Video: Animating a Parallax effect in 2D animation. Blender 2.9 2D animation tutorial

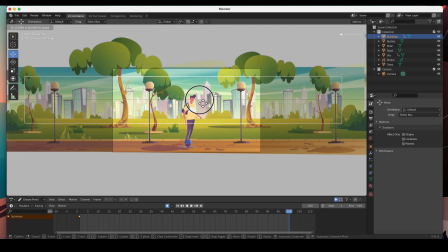497s
So I'm gonna move them back in just a little bit, just a tiny little bit. And here we go. That's all they're going to move. All right, cool. And then now for the sky I'm gonna actually move them forward.
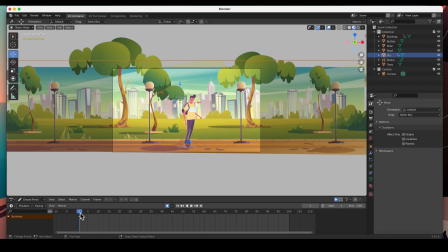517s
The sky, I already have a keyframe at 1, and so I'm gonna go all the way to 100 to the end, and then I'm gonna move the sky forward just a little bit also from here to here.
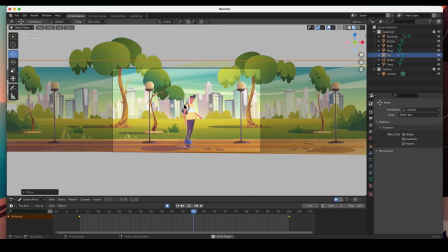531s
So we get this effect that the sky is independent of the buildings. Cool. We're getting there, guys. The next one is these bushes.
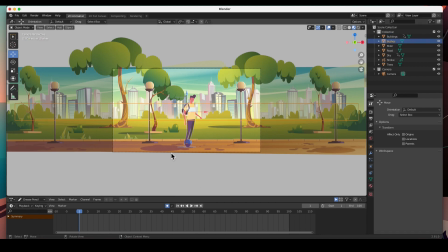546s
I'm gonna select these bushes and create a keyframe, hit I, and I'm just gonna create a keyframe for the location. Go all the way to the end of the animation and then just move them back.
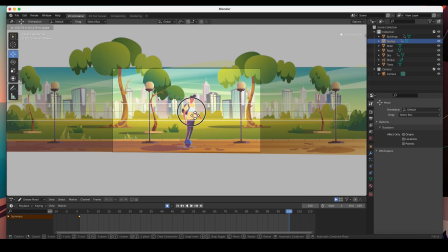563s
Again, a little bit more than the buildings. Remember, as it gets to the foreground, you're gonna add a little bit more and more and more animation. So the bushes should be moving a little bit faster than the buildings, which that's the case.
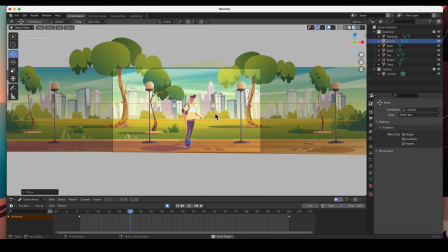582s
You can tell right there that this bush is moving a little bit faster than these buildings. The next one will be the trees. This is the middle ground. Select the trees and I'll go ahead and create a keyframe.
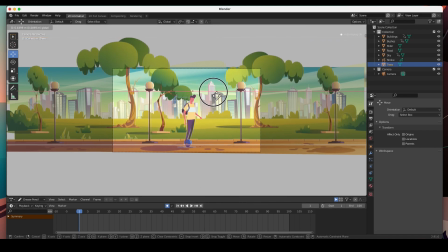599s
In fact, I'm just going to move them over a little bit, maybe to there.
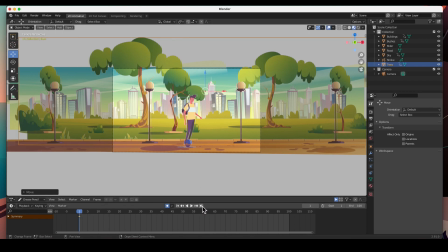604s
go to the, if you hit this button, it'll take you all the way to the endpoint. Boom. And then the trees, I will move them a little bit farther
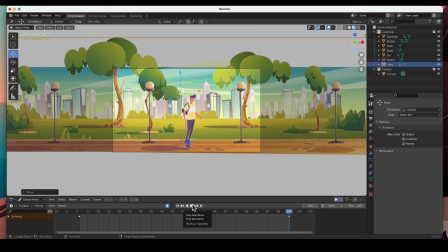618s
than the bushes, because of course they're closer to the foreground. So let's see if that kind of, I can kind of tell this one hits those bushes there. There we go. And then finally the foreground.
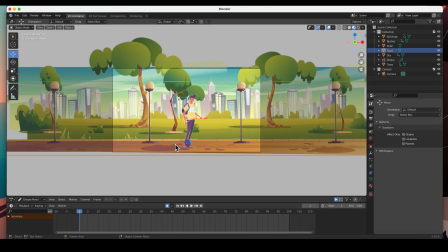638s
The foreground, if I select it, I am going to start off maybe here.
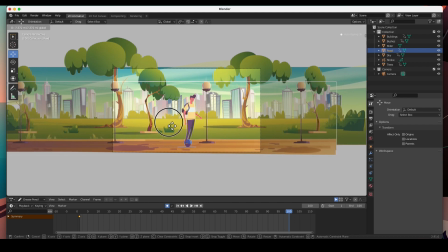647s
And at the end, I am going to move this quite a bit and see how fast we get this guy to go.
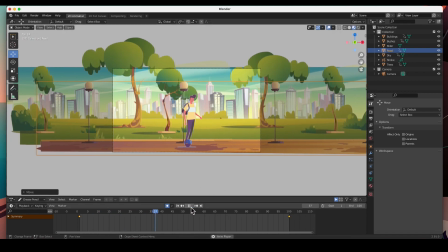656s
So hit play. He's moving. You can see the background. Boom, boom, boom, boom, boom. That's it. And so one thing I like to adjust is if you can see this, you can see that
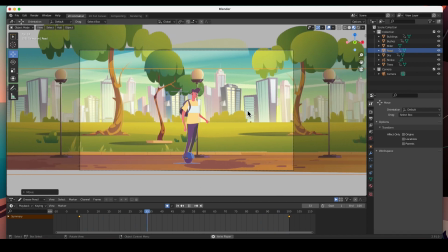670s
the light post kind of slowed down, and that's because of the ease in and ease out effect.
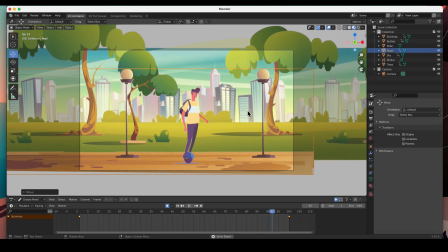679s
And we don't want that. We actually don't want that here.
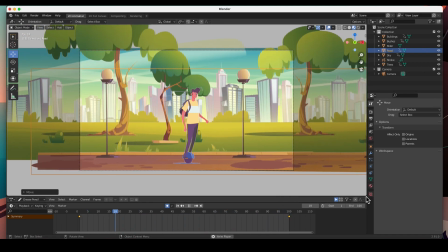684s
And so what I'm going to do is I'm going to open up, I'm going to pause it here for a minute.
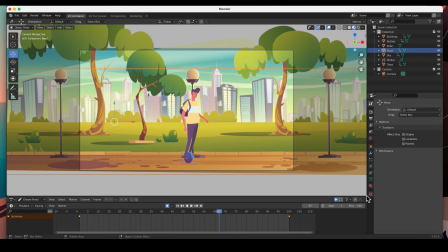689s
I'm going to open up an extra window. I'm going to put my cursor right here in the corner and just click and drag up, because I want to reveal a
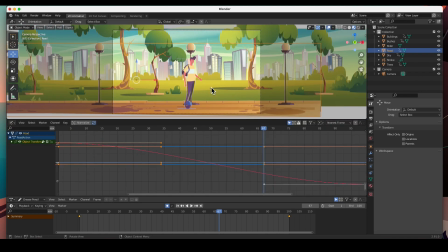699s
graph editor. I'm going to zoom out a bit, and I'm going to select those trees. Actually, you know what, we'll start with the road. And we only animated the X location, X. I'm going to hide everything else.
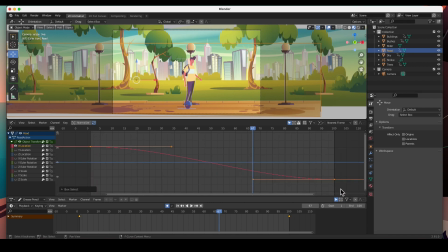718s
This is the X location, and this is the curve that goes with that movement. And you can see that it picks up speed, slowly picks up speed and then slows down at the end.
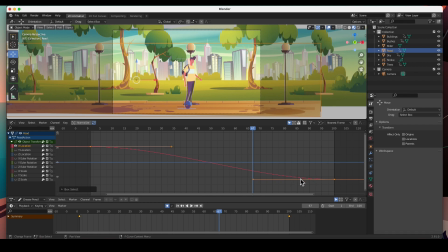733s
This is ease in and ease out, but I just don't want that. I'm going to right click on this and put linear. That way it's a constant speed from here to here. I'm going to do the same for the trees.